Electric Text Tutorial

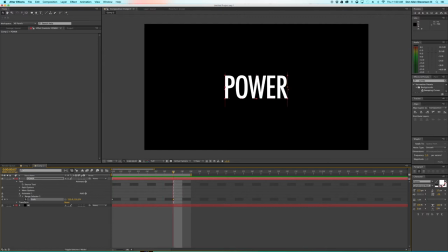I'm going to go to the animator options here and go to add. And we're going to add a property. And the property is going to, oh, just kidding. I'm going to go to the animator option here. I'm going to go to range selector.
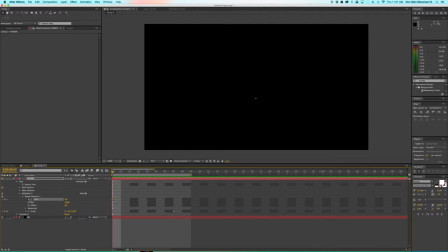And we're going to put the start of our range selector at the start of our animation and the end of it at the end of the start at the end of the animation. And then what we're going to do is change the start to 100% or 0% based on how you want to enter the frame.
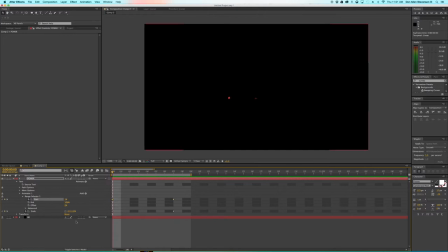So now what we have here is I start, you know, we have 1% on frame 1 and then 100% on frame 7. So it's going to slide it across. Already this is a very cool effect. I might want to slow it down a little bit again, so let's go to like 8, eight keyframes, and then let's see what that looks like.
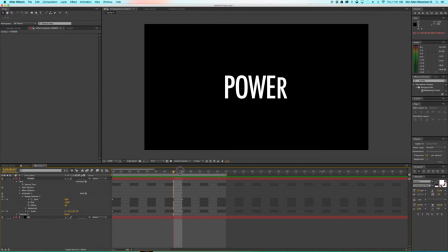Looks pretty cool. I might want to have a little bit more of a bounce effect, so what I'll do is I'm going to go a keyframe before the last keyframe of like two keyframes before, and I'm going to make the scale go more than 100%
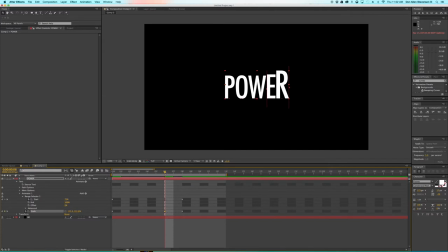so that it has to go past 100% and then it's going to scale down, and that's going to give it a little bit of a bounce. You can see it really well on all the letters, especially with that R. It's like it has a little bounce to it now.
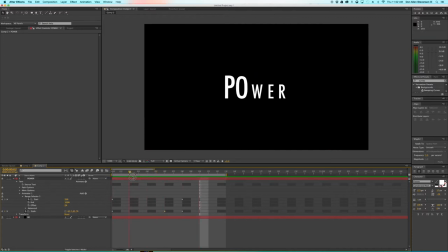One thing you might notice is that this text is moving very fast, but there's no blur, so it looks very computerized. If you want to make this look more realistic, we could turn on this thing called motion blur. Now, in order to enable motion blur on any After Effects file, you need to first go to this option here,
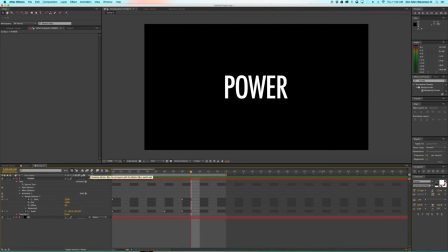and this enables the motion blur for all layers in your composition. So go ahead and turn that on. And if you look, nothing happens, because you have to also turn on the motion blur setting for your individual layer. In this case, I have my text layer selected, and this icon is the same icon as that, and you're going to go ahead and just check the box.
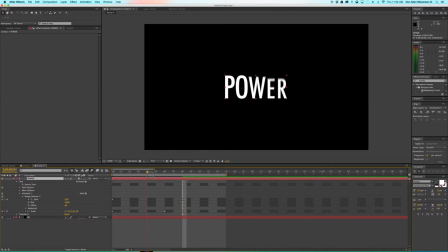And now what you'll see is the letters have a blur associated with how fast they move. And this adds an insane amount of realism to any kind of text that you're doing. Okay, on to the next step. We have this going on here.
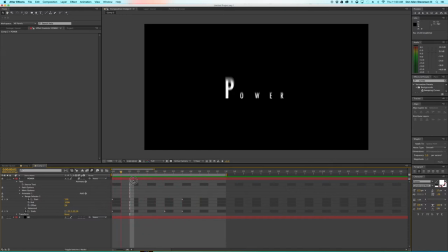It looks great. Let's play with some of the colors, because if you remembered in this original composition,
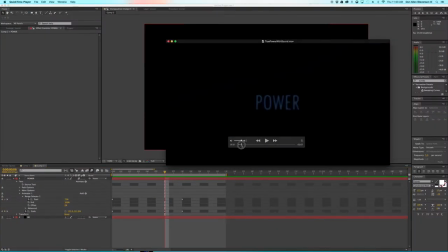it starts off kind of dark, and then when the lightning hits, it turns brighter.
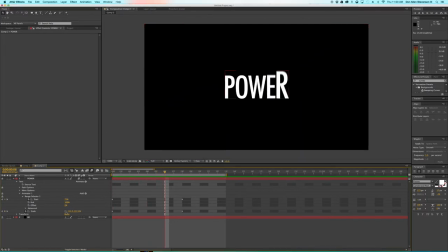So, how do we do this? Well, I'm going to go into the animator options, and we're going to add another property. And this one is fill color with the RGB scale. So by default, it starts off with red.
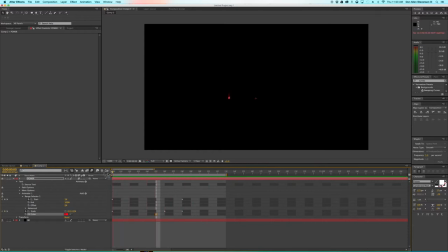It's already kind of a cool effect, but not what I'm going for. So what I'm going to do is I'm going to turn this red to a dark gray. Why dark gray? Well, because it's going to look like it's like turned off.
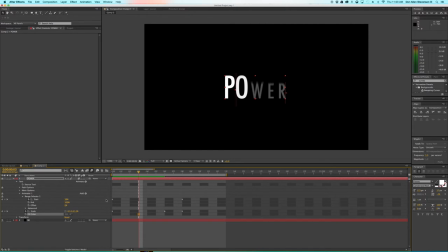One thing to keep in mind is if you have anything underneath this range selector, it's going to go from that property to the next. So I don't want to do that. I want this to happen kind of after.
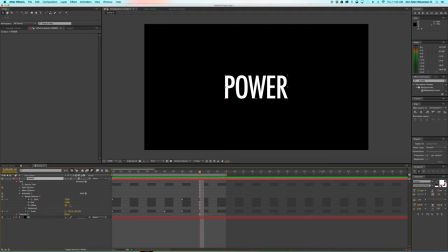But you know what? Just kidding. I thought of an easier way. Let's erase the fill selector. Right now, we can just grab our text and make it a gray color. Darker. Make it a dark gray. There we go. So now you have this gray text. And then let's say
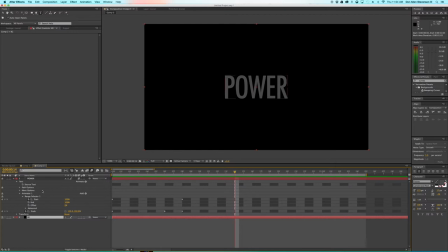we want to get to here, and we want the text to kind of brighten a little bit. What we're going to do is we're going to create our first effects preset, and that is going to be tint, T-I-N-T. You're going to grab it and drag it onto the layer here, or you can drag it and bring it onto the layer here.
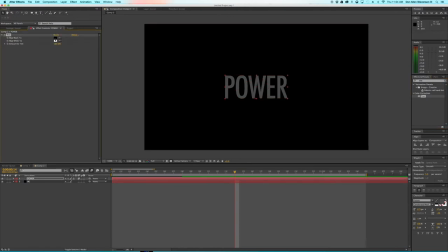Either way will work. Tint is really cool. It will take any color that you give it and convert it into a different color. So in this case, it's going to take that gray color and convert it into white.
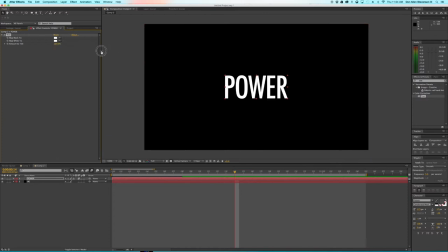And then you can choose the amount to tint. So now you can kind of see where the blinking is going to come into play.